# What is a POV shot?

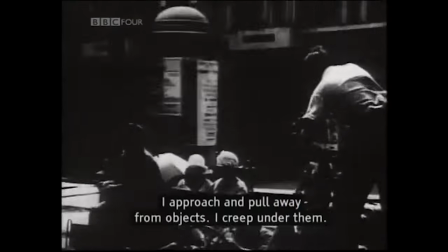I approach and pull away from objects. I creep under them. I move alongside a running horse's mouth.
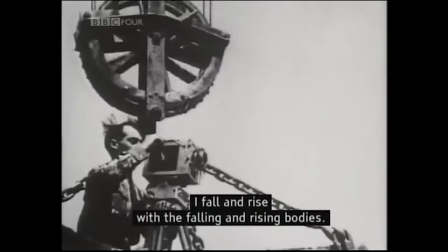I fall and rise with the falling and rising bodies.
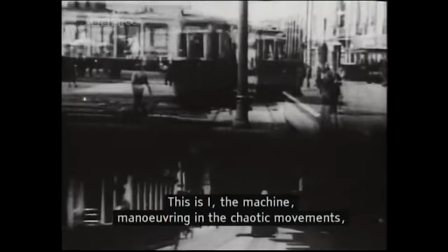This is I, the machine, manoeuvring in the chaotic movements, recording one movement after another in the most complex combinations.
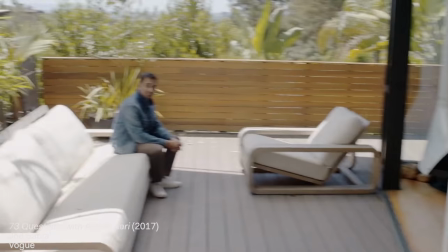Hey! Aziz! What's up? There you are.
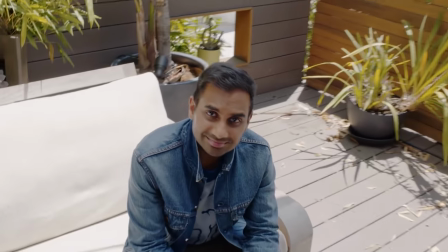One of the most important shifts in our visual language over the last decade or two has been the re-emergence of this kind of first-person perspective.
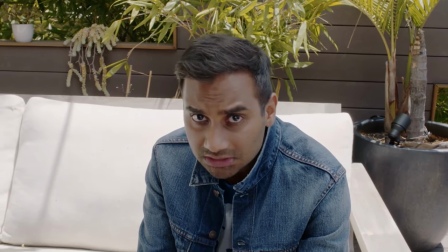Take a look at these slightly odd Vogue interviews.
So, what's the biggest thing you've learned about the movie industry?
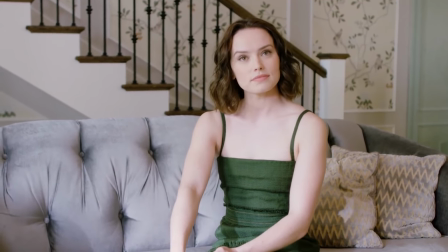Oh, there's so much waiting around.
They seem to be in a single take, and their first person chats with celebrities.
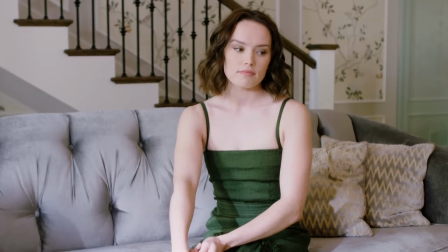This perspective, it's still a little strange, but it's part of our culture now.
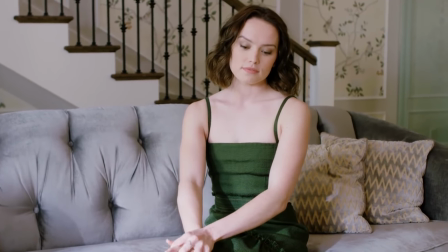It's supposed to feel intimate and embodied like you're there, like it's real.
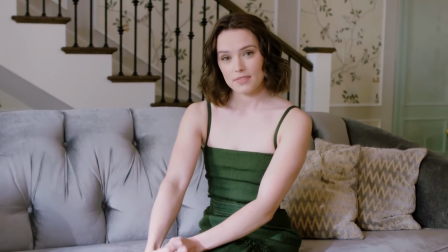What was the last song that you slow danced to?
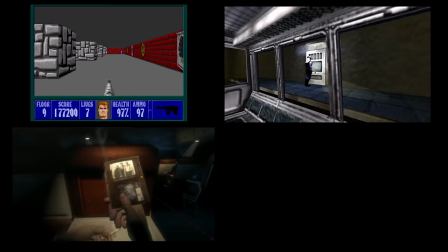Uh...
Part of this is technology, of course. Video games revived the first-person shot and made it compelling again.
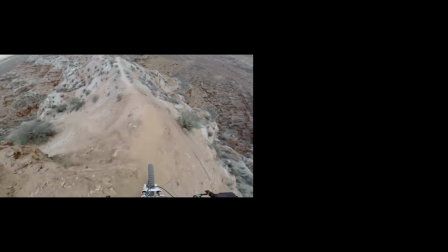GoPros and VR added to it and normalized it. Another magnifying glass for us to understand these impossible viewpoints.
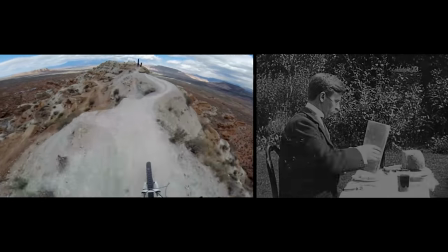Because of course we're not seeing the world here through another's consciousness, but through the lens of a GoPro.
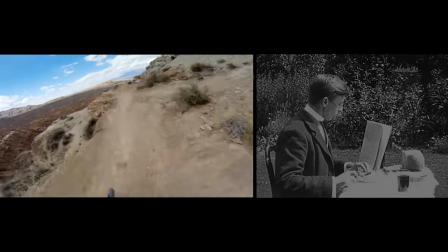Give us a framework and we'll accept first-person perspective much more easily.
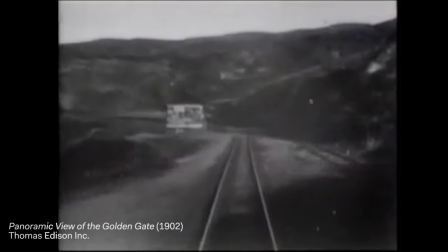We're happy to see the world through the eyes of a train, or a plane,
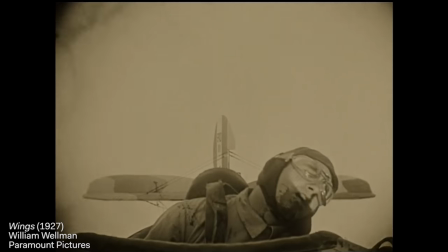or even a bullet.
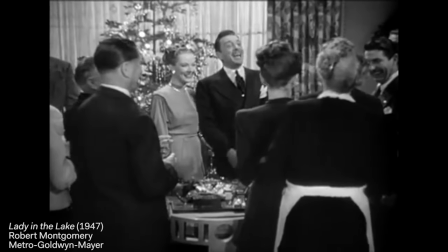But somebody else's consciousness, that's where it becomes impossible, where the images become heavy, and the vision becomes the cameras.
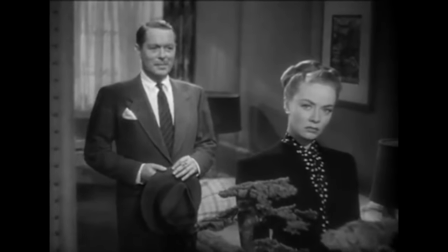Once you see it, you can't unsee it. The camera is present, and every shot is constructed.
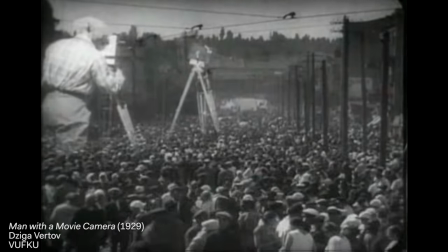We're looking through the lens, through the celluloid, through the projection of an image.
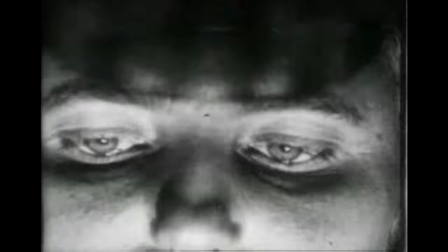That's why representing another person's perspective on the world will always be just out of reach for cinema.
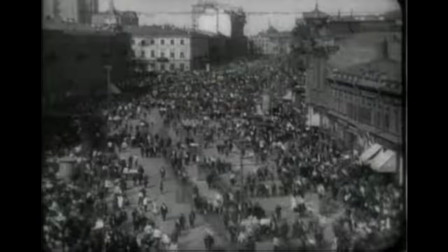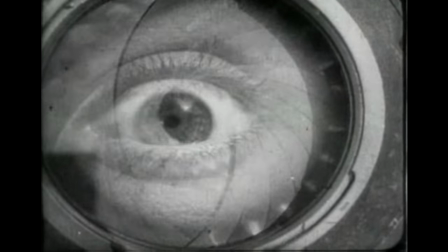The view from here is impossible.